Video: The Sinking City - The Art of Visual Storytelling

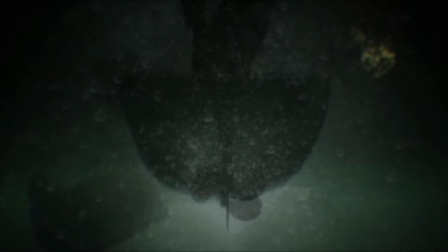0:07 Storytelling is perhaps the most fascinating part of any medium.
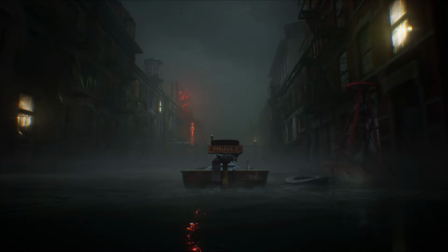0:09 When we read a book, watch a movie or play a video game, we can always appreciate if the story is told in a fresh and interesting way.
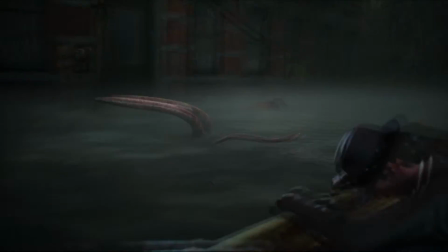0:16 And even if the story itself is nothing to sin about, with some special techniques it can still be elevated above others.
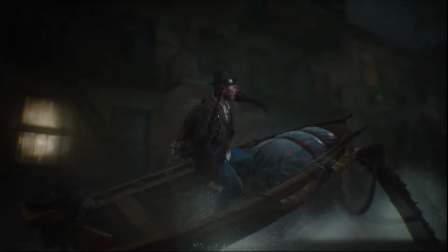0:23 In video games there is a lot of ways storytelling can go. Visuals, text and even environment can be used as a means to deliver the message.
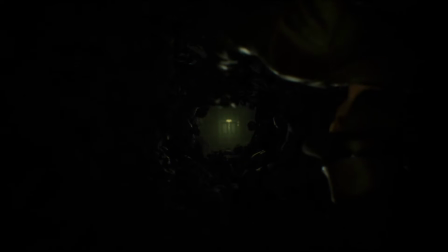0:31 When it comes to cutscenes, which is a traditional way to go, games borrow heavily from movie makers, photo artists and even painters.
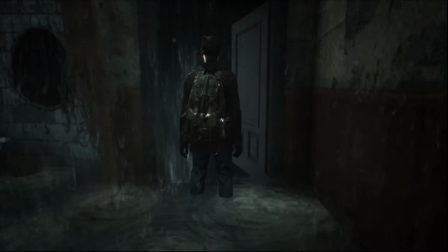0:39 We use the classic rules of composition to place objects on the screen in such a way that they generate more tension and interest.
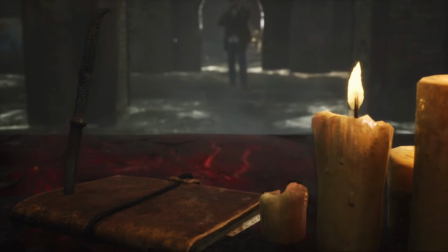0:45 We sit there for hours picking the right camera angle and lighting for a keyframe which is supposed to keep the player on the toes.
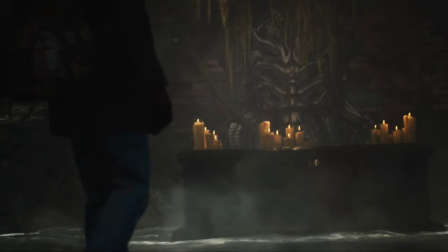0:51 And of course, we experiment with different color schemes to set the tone and mood of our cutscenes.
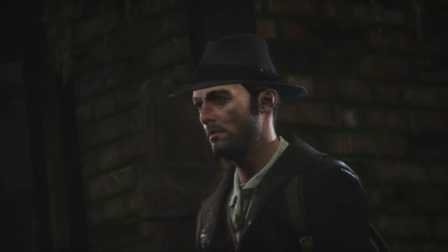0:57 How exactly does it work?
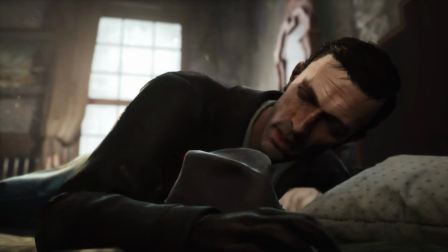0:58 Let's ask our cinematic artist, who is a rare guest on this side of the camera, since he is the one doing all the shooting and editing of our dev diaries. One color can usually have multiple meanings, depending on the context. In our game we came up with three different color schemes to highlight three different natures of our hero's insanity.
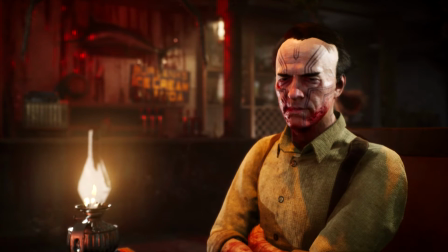1:18 Red for example means our protagonist is losing his mind because he is struggling to accept his own actions.
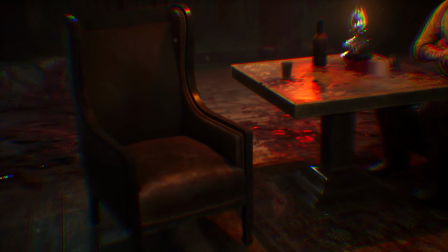1:25 Red dominates this cutscene, it's the color of blood, it's impossible to overlook, it It works on psychological and biological levels. It has this electrifying effect. Rattle you to stop whatever you're doing and pay attention.
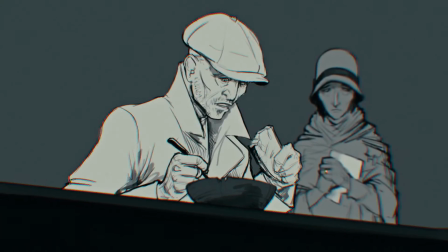1:43 Of course, colors go toe-to-toe with other techniques and tools. Storyboard, shot longevity, composition, etc.
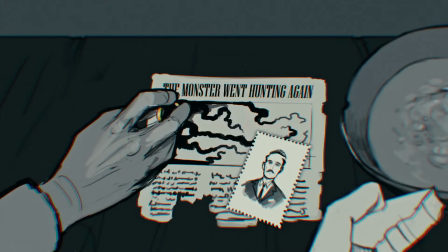1:50 They all have come to games from other industries. Finding the perfect sequence is a game of trial and error.
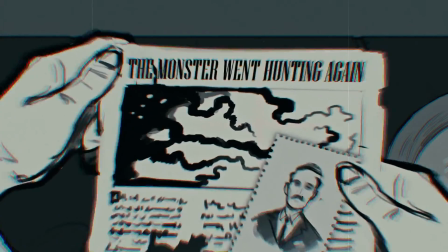1:55 And when every piece of the puzzle is in its place, comes perhaps the most important part. I'm talking about lighting, of course. Lighting is such a versatile tool, and we use it not only to create the right atmosphere, but also to tell a story in a symbolic way.
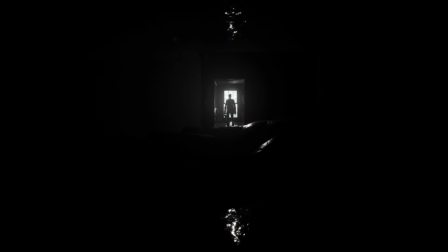2:13 Let's give a look at this particular shot. Light and dark symbolize the wellness of the main character, and the insanity that slowly devours his mind. And even though there is light behind the character, he still cannot resist stepping into the dark. and that's why we use backlight here.
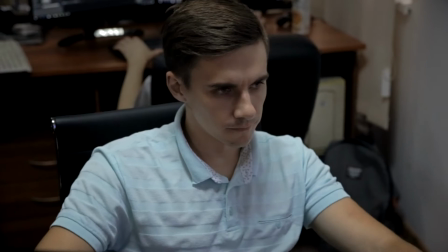2:34 By doing this simple trick, we bring the hero to the front and hide the rest of the environment and at the same time to build up tension and surprise the viewer.
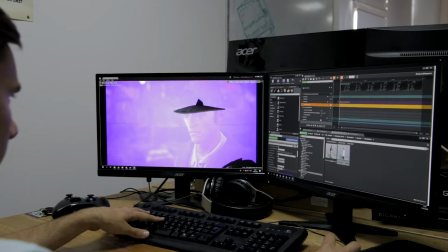2:48 So, cutscenes often follow the same rules as cinematography. And not unlike movies, video games have their share of technological limitations.
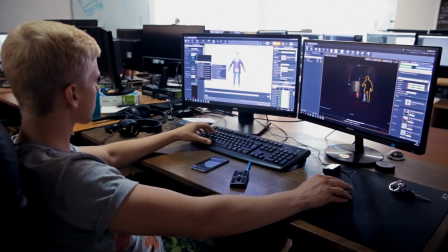2:56 Take animations for example. Fluid and realistic movements are really important for a believable storytelling.
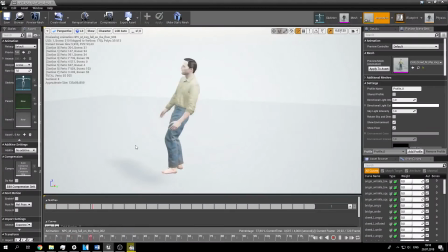3:01 Motion capture obviously helps a lot, but subtle, delicate animations usually require a lot of resources, which sometimes game developers simply don't have.
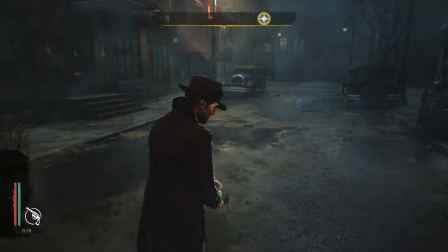3:09 This can certainly be a weakness, or a strength, depending on how you see it. Making a cutscene is always a compromise between what we can and cannot do. We have to be really inventive because we can sacrifice technical aspects without actually sacrificing artistic value.
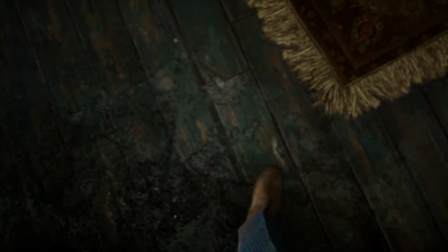3:28 One of the simplest tricks you can do is switch to first-person and suddenly you don't have to worry about those suborn animations.
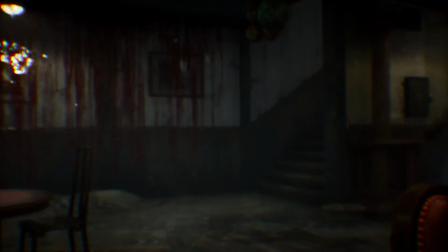3:36 Our trailer is a really good example. Originally our hero was supposed to walk all the way to the chair,
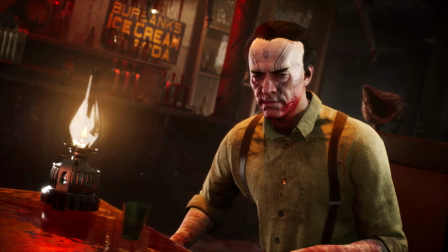3:43 but making these fingers move was a really meticulous and exhausting process. It was taking a lot of time and our animation artist was getting really frustrated.
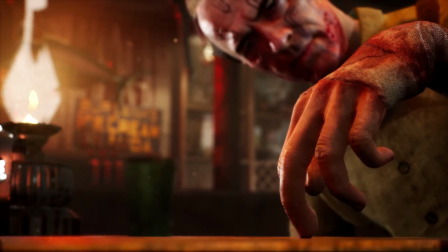3:53 Then an idea popped up in my mind, why not keep them in animate and just make a fly move. In the end we saved some time and the result was even better than before. Tricks like this are certainly common in every industry.
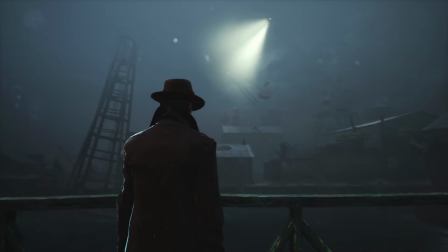4:08 We are sharing some of our techniques to give you a taste of what to expect.